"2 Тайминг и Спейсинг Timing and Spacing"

Это как бы очевидная старая вещь, но я не думаю, что люди понимают и разделяют как бы время и пространство. Я вот не мог сказать, где время и пространство поначалу. Время это как бы удары, то есть удар, удар, удар, удар, удар.
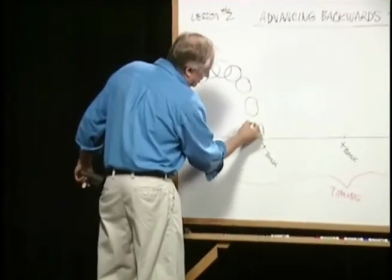267s
Расстояние это как бы вот мяч вот здесь у нас сжимается и отскакивает обратно вверх.
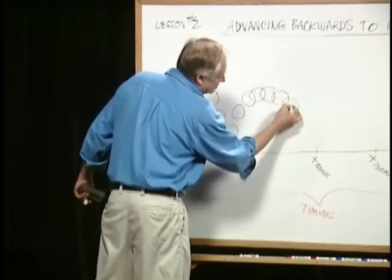276s
Он здесь замедляется на верхушке, то есть он поближе тут рисуется, и вот здесь опять подальше мячики рисуются.
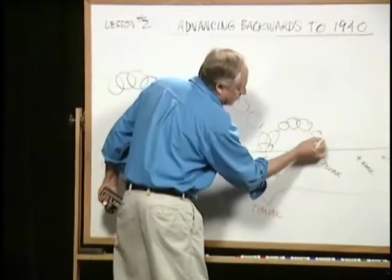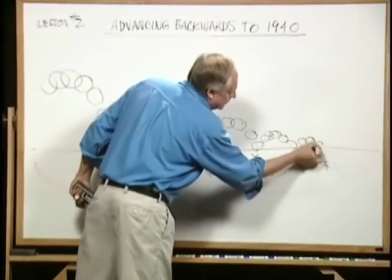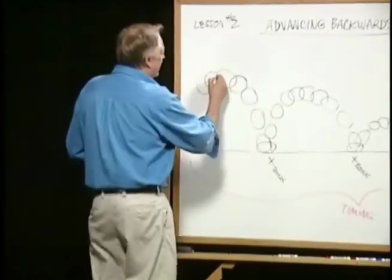295s
Вот здесь у нас, видите, пересекаются мячи.
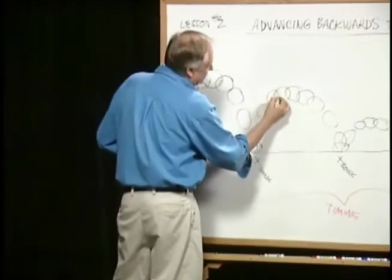300s
А вот здесь у нас мячи подальше. Вот здесь, где они идут быстро, они как бы пересекаются.
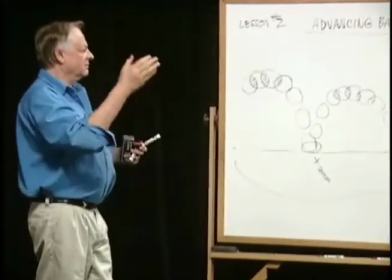305s
То есть это у нас такой мягкий мячик, и он попрыгал.
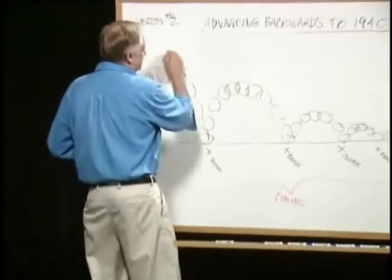311s
Вот это у нас расстояние.
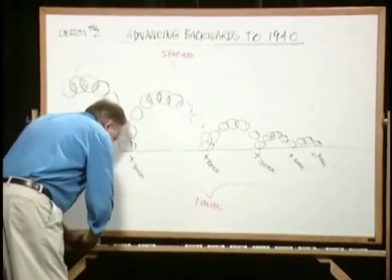317s
Когда мы анимируем сложного персонажа, например, я вот иду, время — это вот эти вот удары. Расстояние — это как бы все вот эти рисунки, которые должны вот так идти. Это как бы вот эти рисуночки, то есть, как я двигаюсь. Если я быстро двигаюсь, они будут идти с большим расстоянием, если медленно, с меньшим. То есть, это как бы комбинация времени и расстояния.
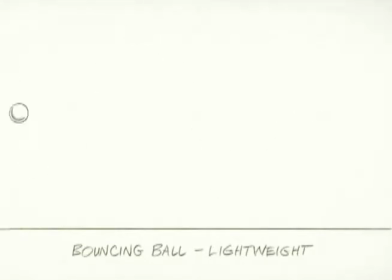358s
Очевидно, что если рисунки находятся близко, то у нас мяч двигается медленно. Если рисунки подальше, мяч двигается быстрее. Вот хороший пример, как можно показать разницу между временем и пространством.
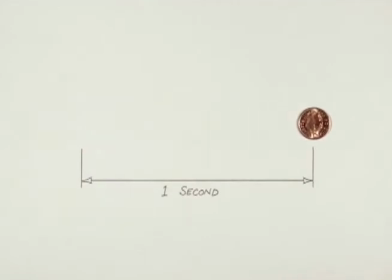379s
Эта монетка проходит расстояние за одну секунду.
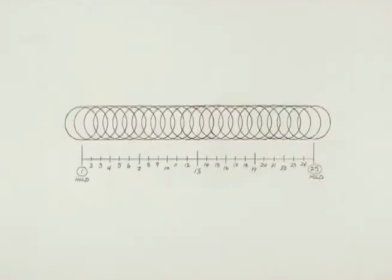386s
Она идет с одинаковыми расстояниями. Теперь давайте сделаем не одинаковое расстояние, но время одна секунда. Видите, время одно и то же самое, а расстояние другое.
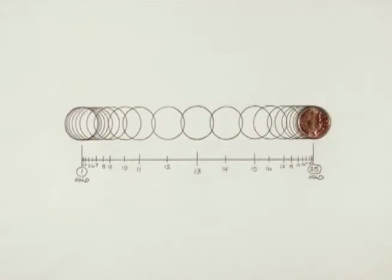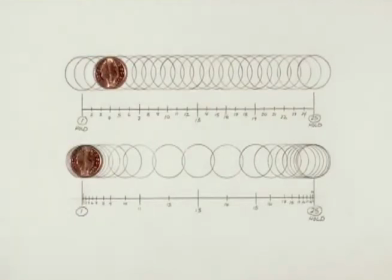412s
Теперь давайте посмотрим на них вместе Видите, как интересно
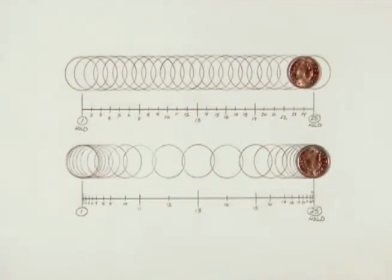420s
Хотя это так и не выглядит, но они начинают двигаться одновременно и заканчивают двигаться одновременно
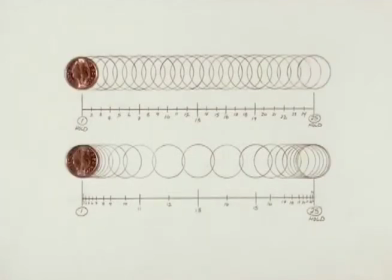Почти у всех людей есть от природы чувство времени Особенно если вы спортсмен или музыкант Потому что время как бы встроено в нас Но расстояние, анимация, нам надо ее учить. И вот это мы будем делать в нашем уроке. Это, конечно, займет время, пока вы поймете.
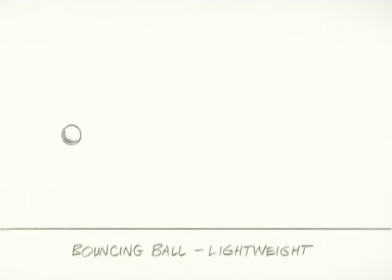456s
Это та же анимация, которую я показывал раньше. Маленький такой мячик. И вот его расстояние. Расстояние создает ощущение маленького твердого мячика.
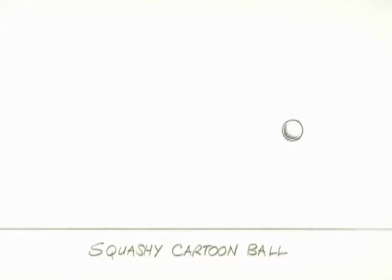475s
А вот у нас есть такой резиновый мячик, типа даже мультяшный. И вот его расстояние.